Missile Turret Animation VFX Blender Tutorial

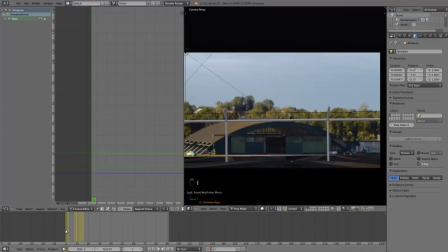So I'd like it to appear from below the ground, as if it's sort of coming through a shaft that goes through to, you know, an inside bunker or something. I'll just add a couple of keys to the top of that.
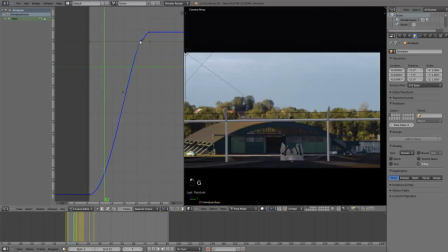And I'll duplicate this key at the top here, and I'll just hit the V key to make that sharp. And the idea here with this extra key is just so that it will move up and then sort of reach a point where it maybe hits another crank on the mechanism that actually makes it then slow down so that it doesn't sort
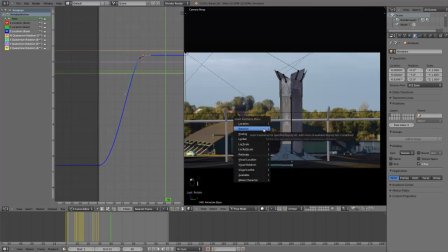of go from this fast appearing speed to suddenly stopping. And it will just make the animation look more natural.
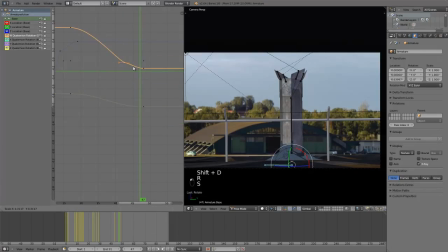I'm doing the same for the rotation and just giving that another key in between there of a sudden jolt, and then it's slower and eases to a stop just to give that more natural look.
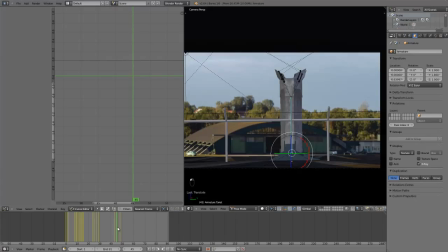From there, I'll take the main turret bone, and once the turret's risen out of the ground and starts rotating,
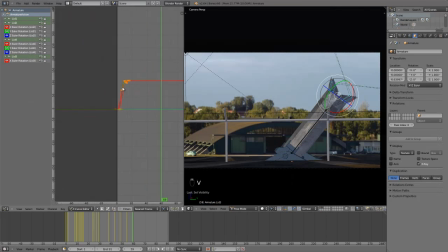I'll then have that lean down and point a bit more onto an angle.
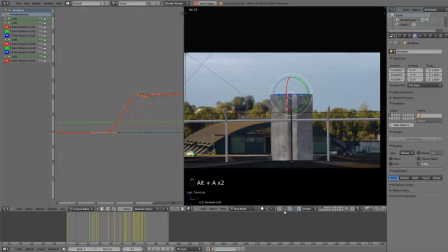And then after that, I'm just moving those four lid animation keys and sliding them along so that they happen at the right frame.
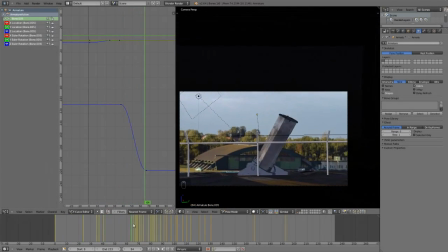So we'll skip forward a little now with my animating, and I've just come in and tweaked the turret animation a little bit more,
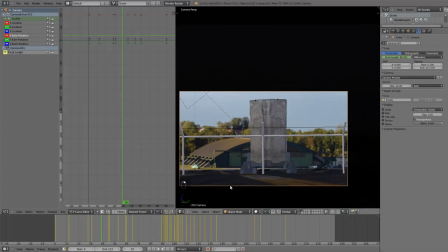but haven't really changed much else. And I've just come in and grabbed the camera as well and given it a few keys, trying to, as if a cameraman is there trying to follow the action around.
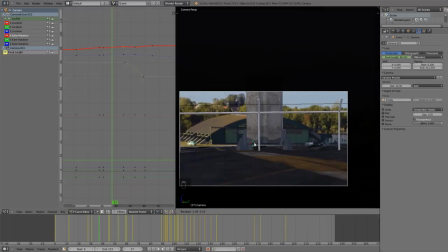Pretty much using the free rotation of the camera in camera view, hitting
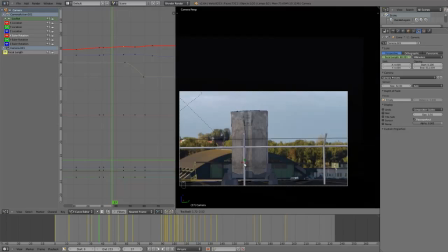The R key twice will allow you to free look around with the mouse, and I use that quite a bit, just moving along in frames and adding keys after doing that free rotate. I've also just animated the
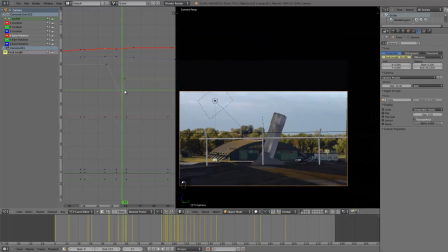focal length as well, like as you can see, just by sliding it to where I'd like on that frame, right clicking and adding a key, and there's a curve in the graph editor for that as well.
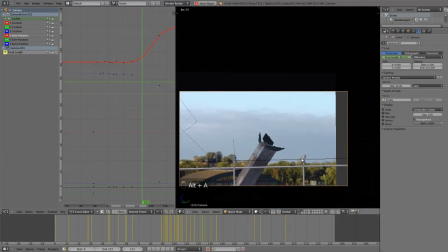And now I've animated it shooting off into the sky where we'll follow the missiles, which haven't appeared yet.
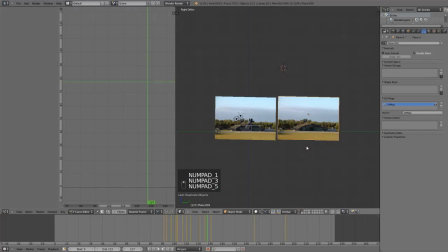And just to fill in some of the blank space, I'm just going to duplicate scale and rotate this back plate a couple of times just to add more sky and more ground.
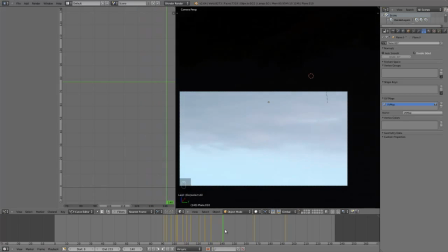Now, just so that the camera doesn't manage to catch those trees in the view,
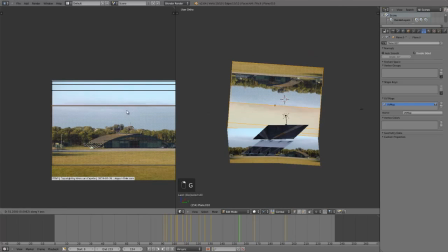I'm just going to move the UV map a bit so that there's more sky compared to the ground there.
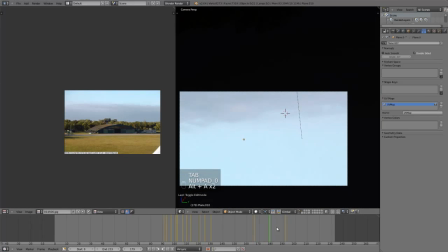And I'll just be sure not to make the camera push too high.
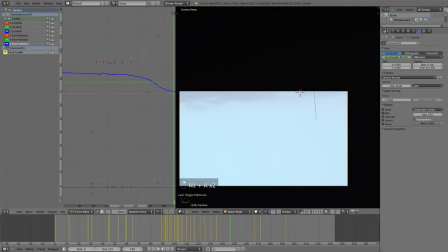Now, to give the camera a bit more of a kick, I'm just going to come in and give it select the curve, for example,
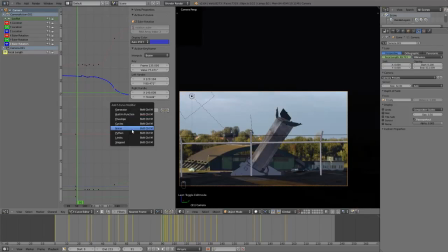the Z rotation axis, and just give it a noise modifier. And so I can come in and change the parameters, take down the strength so it's not jolting all over the place.
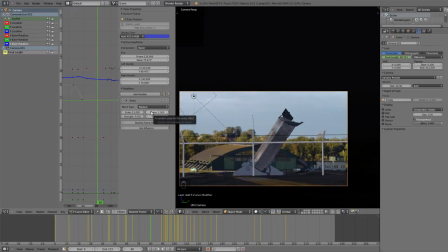And I can change the scale as well, how quickly it's going to shake, and then the phase just for random variation to something that suits.
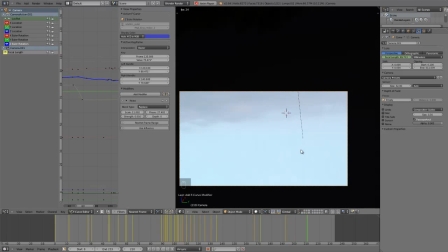So that would just give a bit more of a slightly bit more of a handheld, realistic look to the camera work.
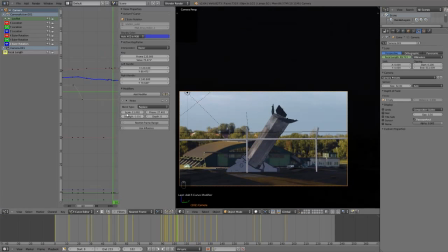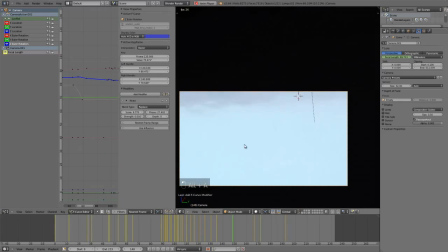And if we just test that animation with a preview, it's all looking pretty good.
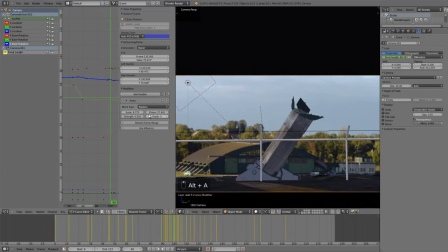So pretty much all that remains from this point is just copying the turret to make two more.
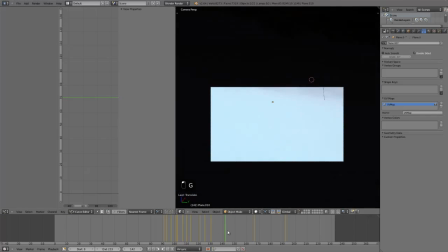I'll just quickly move that back plate so that it's not in a weird angle.
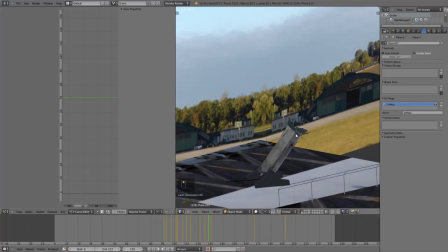I'd sort of moved it in camera view and didn't notice.